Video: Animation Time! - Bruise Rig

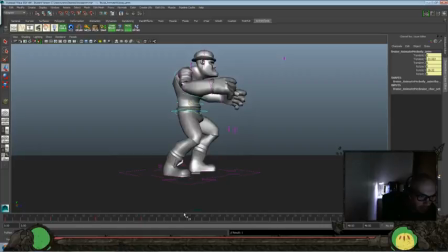(12:09)
And I want to keep the hips a little bit lower than would be really natural for kind of a vanilla walk, because especially if you're getting in a way where you're going to be in a fight, you want to keep your sense of gravity lower so that you wouldn't be tipped over as much.
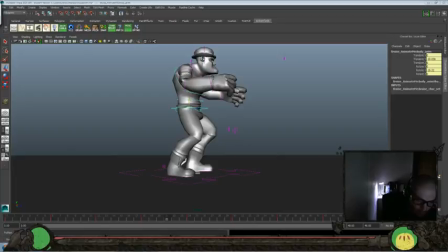(12:31)
So if someone punches you, you wouldn't fall because you have a lower center of gravity. When you're just walking naturally.
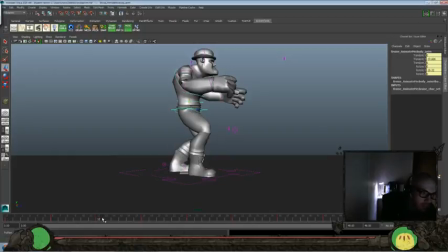Bring that down a little lower there. Let's go and see it now.
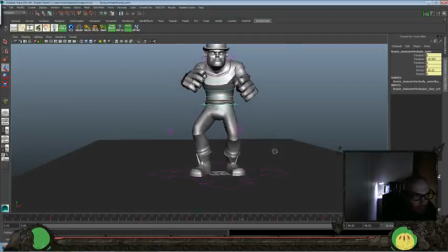Okay, and let's go ahead and do the passing positions on the feet here.
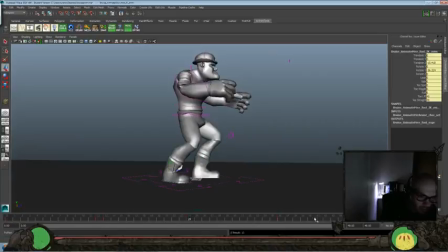(13:13)
So let's make sure we lock in each key that we already have one more time, just in case. And raise that foot up. But I think we'll keep, again, the feet kind of low steps here, so we keep that center of gravity a little bit lower here.
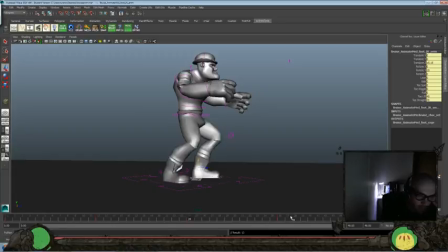(13:31)
And let's look at the other one. And again, we're just going to go back in and re-lock down all those keys that we already have, just to make sure they stay on the ground. And we'll go and raise that foot up. Raise that one up again. Let's go look at that now.
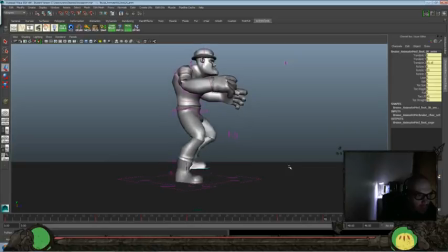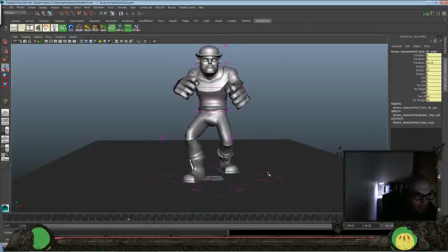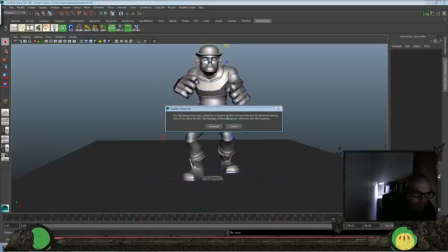(14:04)
Okay, we'll save that, and let's do a little bit of side to side over the hips so that they'll go favor the planted foot here.
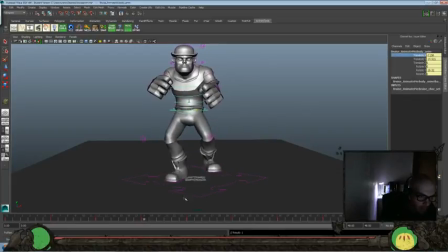(14:14)
Get the weight shift going. Again, this is probably a little much, but we can always tone it down as well.
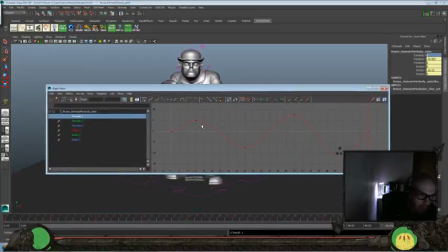(14:22)
And I'll go back to 0. And let's kind of even that out so we're not favoring the left side or the right side there.
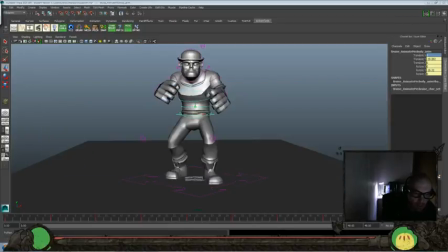(14:35)
Let's go and look at that now.
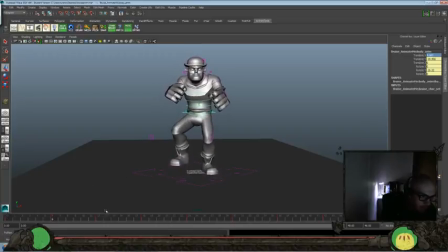(14:50)
Okay, and let's do a little bit of rotate Z here, and not just have it translate, but also rotate to favor that planted down foot. Yeah, go back to 0. Okay, let's look at the chest.
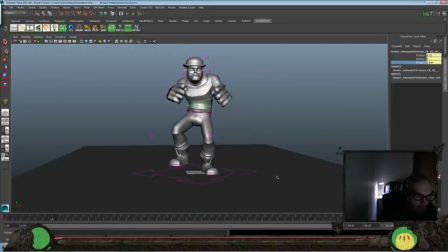(15:14)
Yeah, we'll balance that out a little bit more, something like that. This is probably a little over exaggerated, but we'll see. Go back to what it is there. It's not too bad.
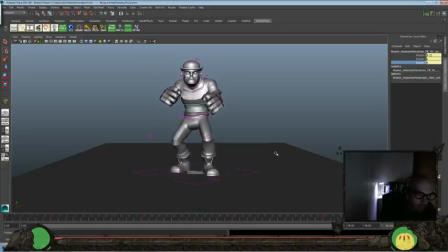And let's look at the hips again. And let's rotate them in Y a little bit more to favor that front planted step.
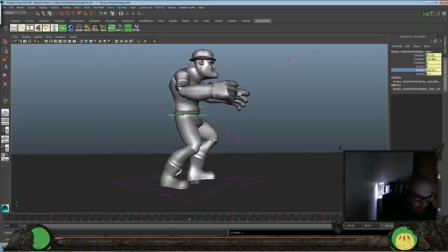(15:48)
And a little bit this way. Still like really favoring that side over the other rather than keeping it really balanced.
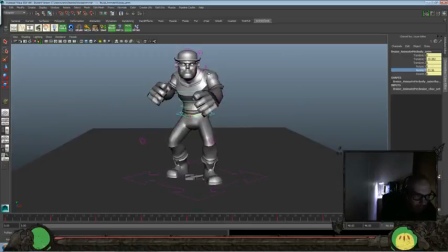(15:57)
I feel like this part of the body should be leading a little bit more throughout.
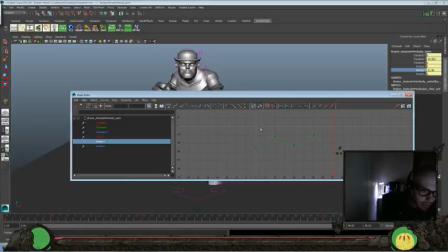(16:03)
So rather than what I normally would do would have it be, on both sides. So it would be going a positive value and a negative value.
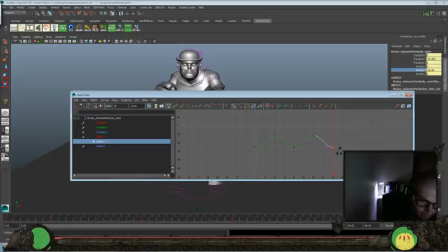(16:13)
With this one, we're still going to be having some variation and changing, but we're going to keep the values kind of all in the negative here,
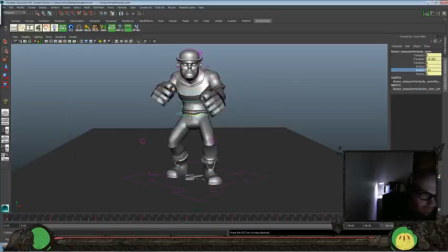(16:23)
so that it is still favoring that one side. But and then again, we're going to want to offset that with the chest because it's a little much right now.
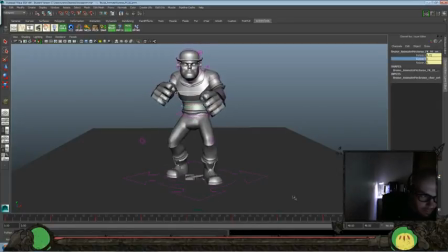And let's go ahead and clean that up a little bit more here.
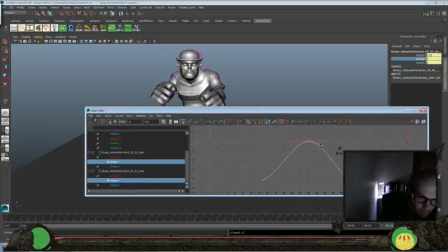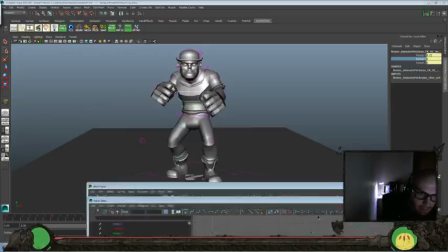(16:55)
Okay, let's check that out now.
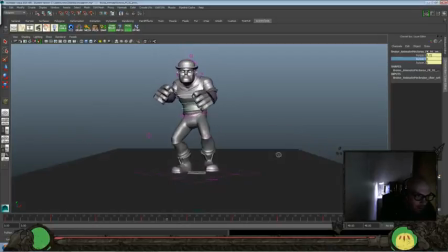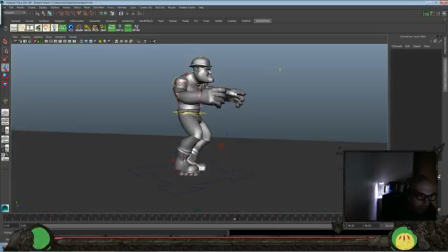(17:09)
I still hope we can find some controllers for those fingers, because otherwise this is going to be a little bit, I feel a little stiff. So I'll see once we get to a good place with the rest of the body.
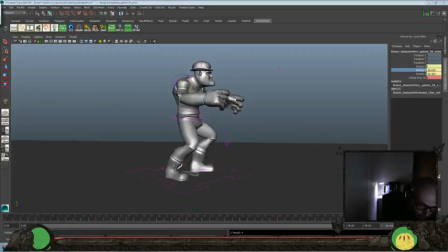(17:25)
I'll see if we can at least just go in there and move the geometry or something just so they don't completely lock off there. See if we can close up those fists a little more too. And I'll just do a little bit of movement in that arm here.
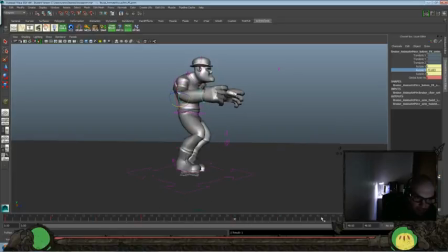(17:42)
Still want to keep them fairly locked into place, but give them a little bit of movement throughout as well. It doesn't have to be a lot, but just something so that they'd kind of do a little bit more movement than
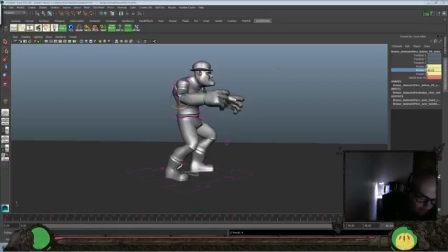(17:57)
just having a straight kind of stick out from where the connection is with the shoulder here. Again, go ahead and just do a little bit of drag there, a little bit there,
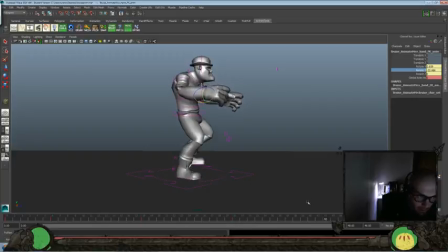(18:12)
a little bit there, a little bit there, and then back to where we started here.
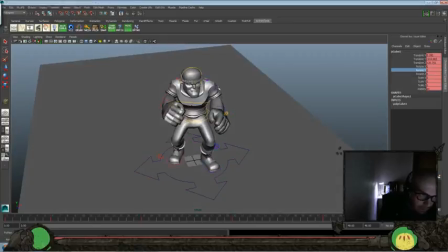(18:18)
And let's look at the other side.
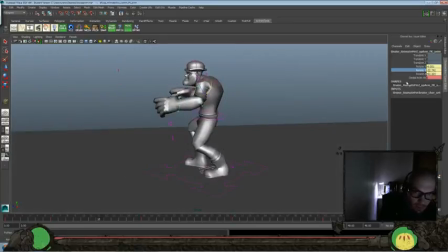And again, we're trying to preserve the main emphasis of the pose, so it's really kind of a hold.
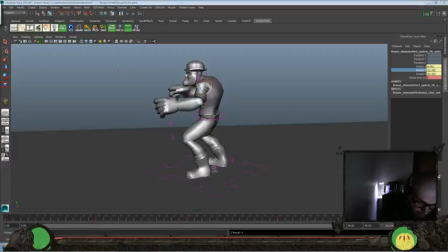(18:36)
It's not a whole ton of movement in there, but that would be kind of a moving hold. So we got the main pose that we want to keep. We don't really want to break that pose too much, but we still want to get some movement throughout so it feels more natural.
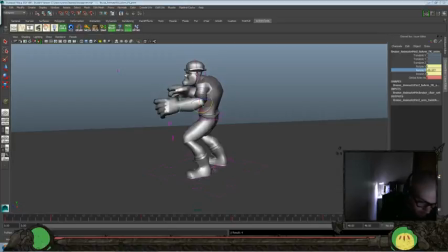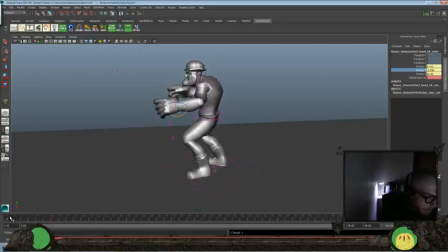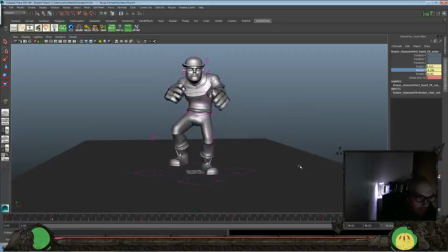We should do a little bit more in the hand here and a little bit less in the arm on the screen right side.
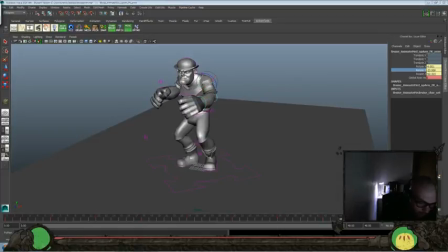(19:38)
And that's something that we don't really talk about too often, but whenever you're like talking about your animation,
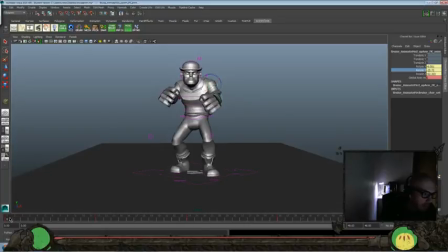(19:45)
you always want to try and specify that it's the screen left or right, or the characters left or right, and not just say left or right, because that can get confusing. So screen left or right would be this is screen left and this is screen right, but the character's left or right would be this is his left side and this is his right side.
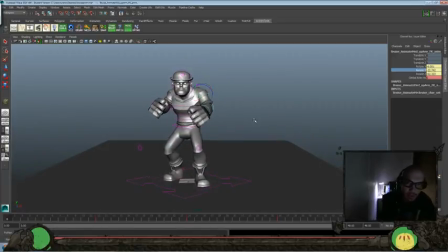(20:05)
So it can get confusing. And that's more for, if you're talking to other people about your animation or if you're giving critiques or any of that kind of stuff. But chances are you guys already know that. But just in case, just a little side note there.